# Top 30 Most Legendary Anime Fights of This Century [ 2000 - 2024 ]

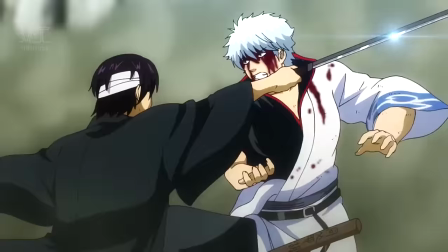The rivalry between the two has emotions deeply embedded in their roots, so it wasn't just a one-on-one battle, but rather a fight of ideals as well.
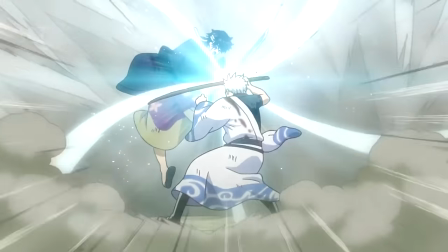Everything in this fight was just awesome, so it's no wonder that it deserved a spot on this list.
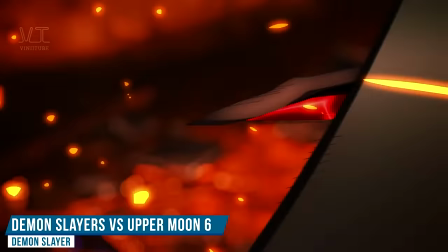Next up, we have one of the best fights from Demon Slayer when the gang fought against Daki and Gyutaro, the Upper Moon Six.
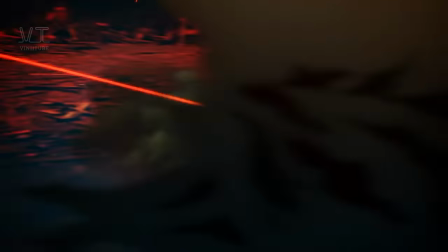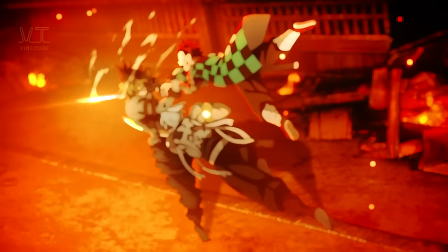We already know how big of a threat the demons are, as the Demon Slayers have to constantly put their lives on the line to fight them.
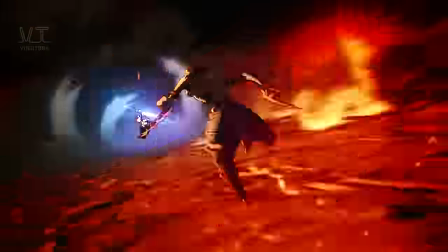The strongest amongst the bunch is the Upper Moons, and this was the first time we got to see a fight against them.
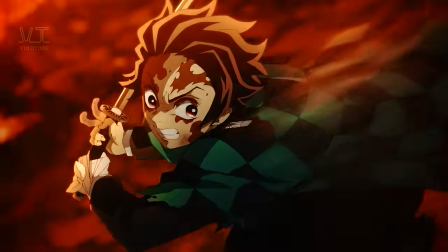Even with Hashira, Tengen Uzui fighting with our protagonist, this was still a fight that was won by a very small margin.
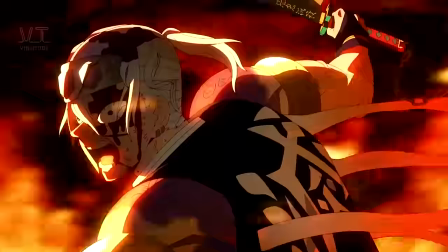And did I mention how amazing the animation was? It was extremely breathtaking.
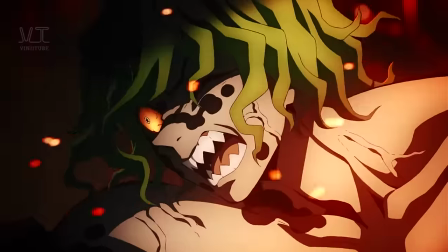The clash was just astounding, and the moment when Uzui comes seemingly back from the dead to protect Danjiro and fight off Gyutaro is one of the most epic moments around.
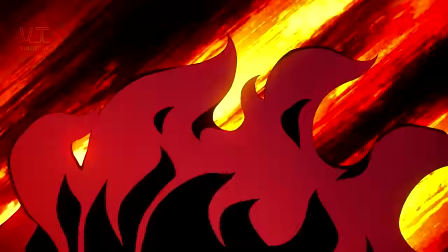The colors, the attacks, the sounds, everything is just top tier. The animators sure did give us a treat for the ages with this fight, and we can't wait to see what more is in store.
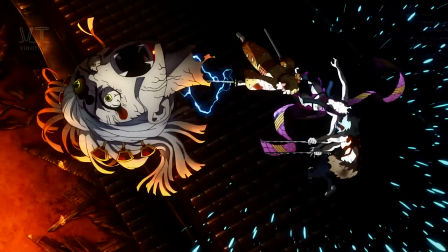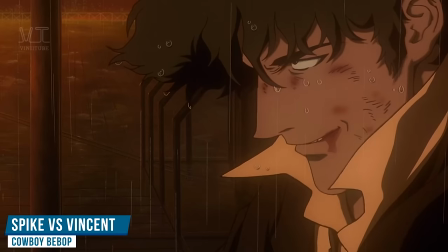Nearing the top 10 of this list, we have Spike versus Vincent from Cowboy Bebop.
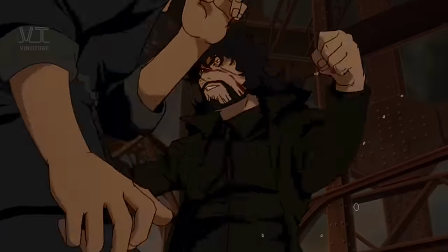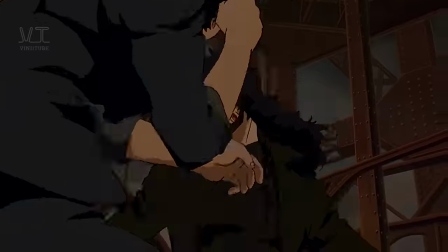Now, this fight was amongst the best close combat fight scenes we've ever seen, and for good reason, but a bit of background before that, okay?
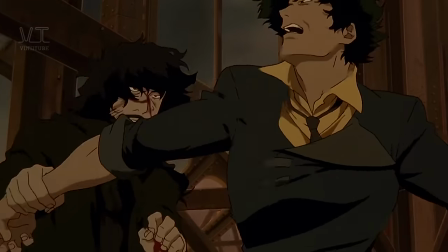Spike is a bounty hunter while Vincent is a terrorist. They're both also exceptional combatants, and we get to see them in action during this final fight.
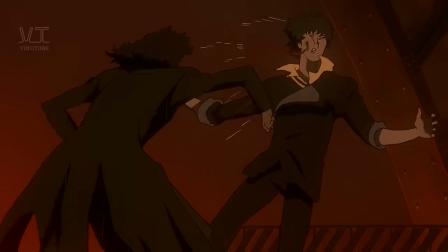The choreography is superb, and there's no magic or any powers involved, which brings a rare realism to this anime.
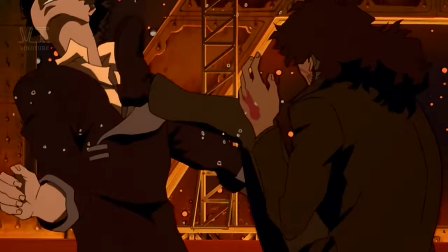Every strike feels authentic, and the characters pause to catch their breath, showing they don't have infinite stamina.
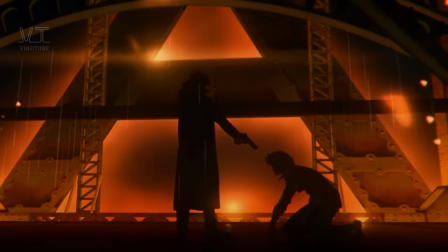The martial arts depicted here feel genuinely possible as something you could see in the real world, creating a strong link between the audience and the fight.
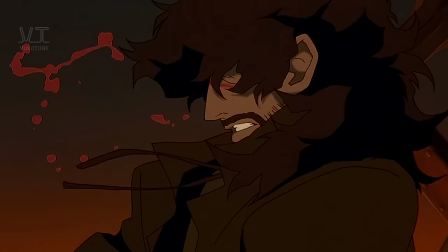The visual effects have aged exceptionally, contributing to the overall perfect atmosphere of the battle.
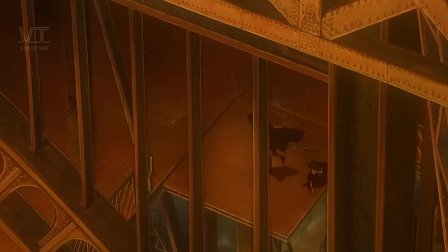Did I mention how this was animated back in 2001? Definitely one of the oldest fights on this list.
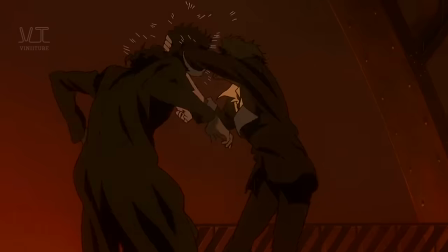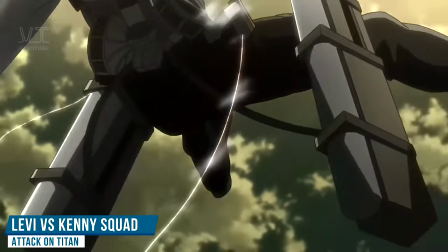Moving away from the old but gold type of fights, we have a relatively recent one when Levi fought against Kenny and his squad from Attack on Titan.
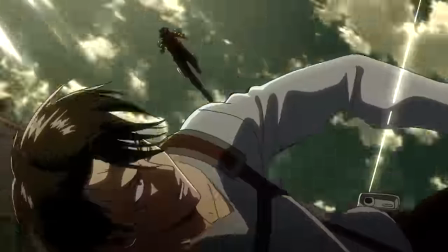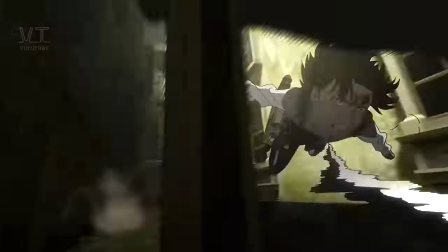Now, Levi's always been one of the strongest characters in the entire series, and he's been a threat to the Towering Titans.
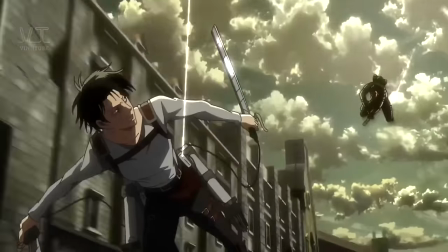So, watching him get cornered was something many fans couldn't have imagined, especially by a human.
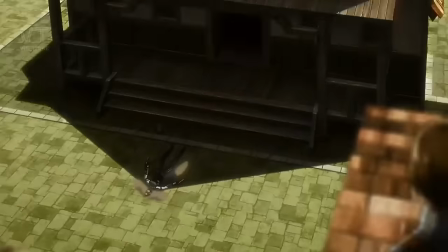Although it's worth noting that Kenny Ackerman is technically his mentor as well, besides the fact that he possesses Ackerman blood.
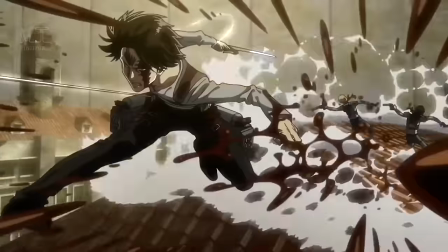All that aside, this entire fight scene was just incredible.
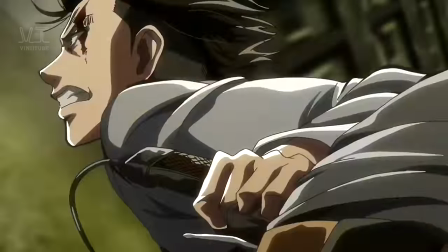It was so fast-paced that you'd miss it if you blinked, and we had to see Levi meet someone as close to his match as it could get.
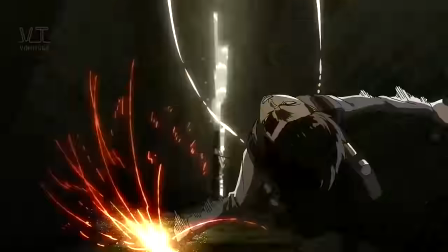The animation was on a whole other level, and the camera angles perfectly showcase the entire fight.
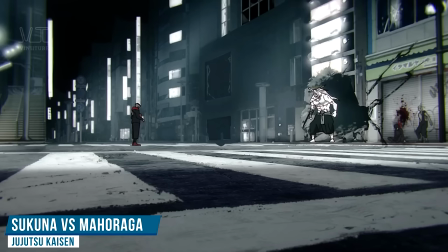But we aren't stopping here though, as we're finally entering the top 10 of this list with Sukuna versus Mahoraga from Jujutsu Kaisen.
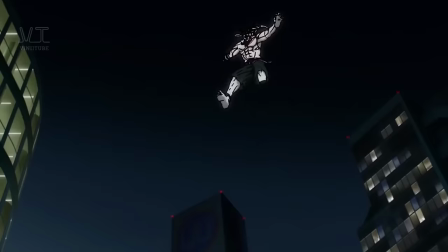This is one of the most recent fights at the time of this video, and one of the best looking fights around.
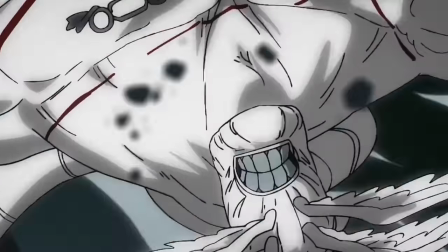Sukuna, the King of Curses, against the top Shikigami from the Ten Shadows technique.
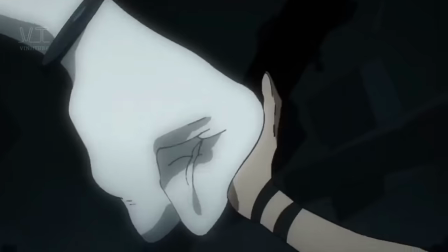It's worth noting that Mahoraga is a Shikigami that's never in its history been tamed by any user of the Ten Shadows technique,
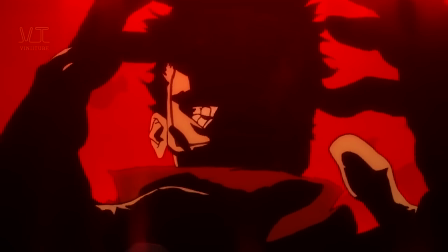because it has exceptional fighting power and the ability to adapt to any and all attacks.
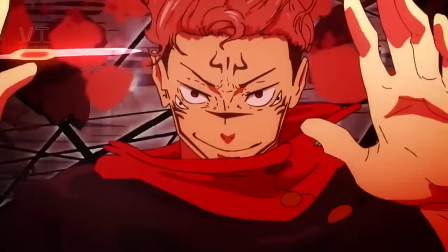But Sukuna is Sukuna, he's called the King of Curses for a reason.
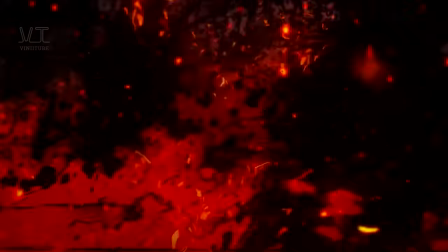This fight was an iconic moment that the series may not be able to top anytime soon, as it was just insane.
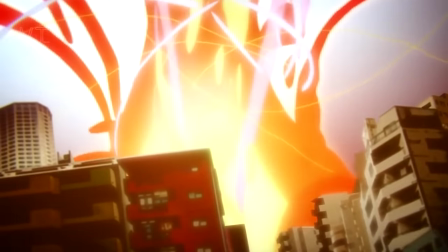The entirety of Shibuya was destroyed when these two monsters fought it out, and it was accompanied by some of the best animation of recent times.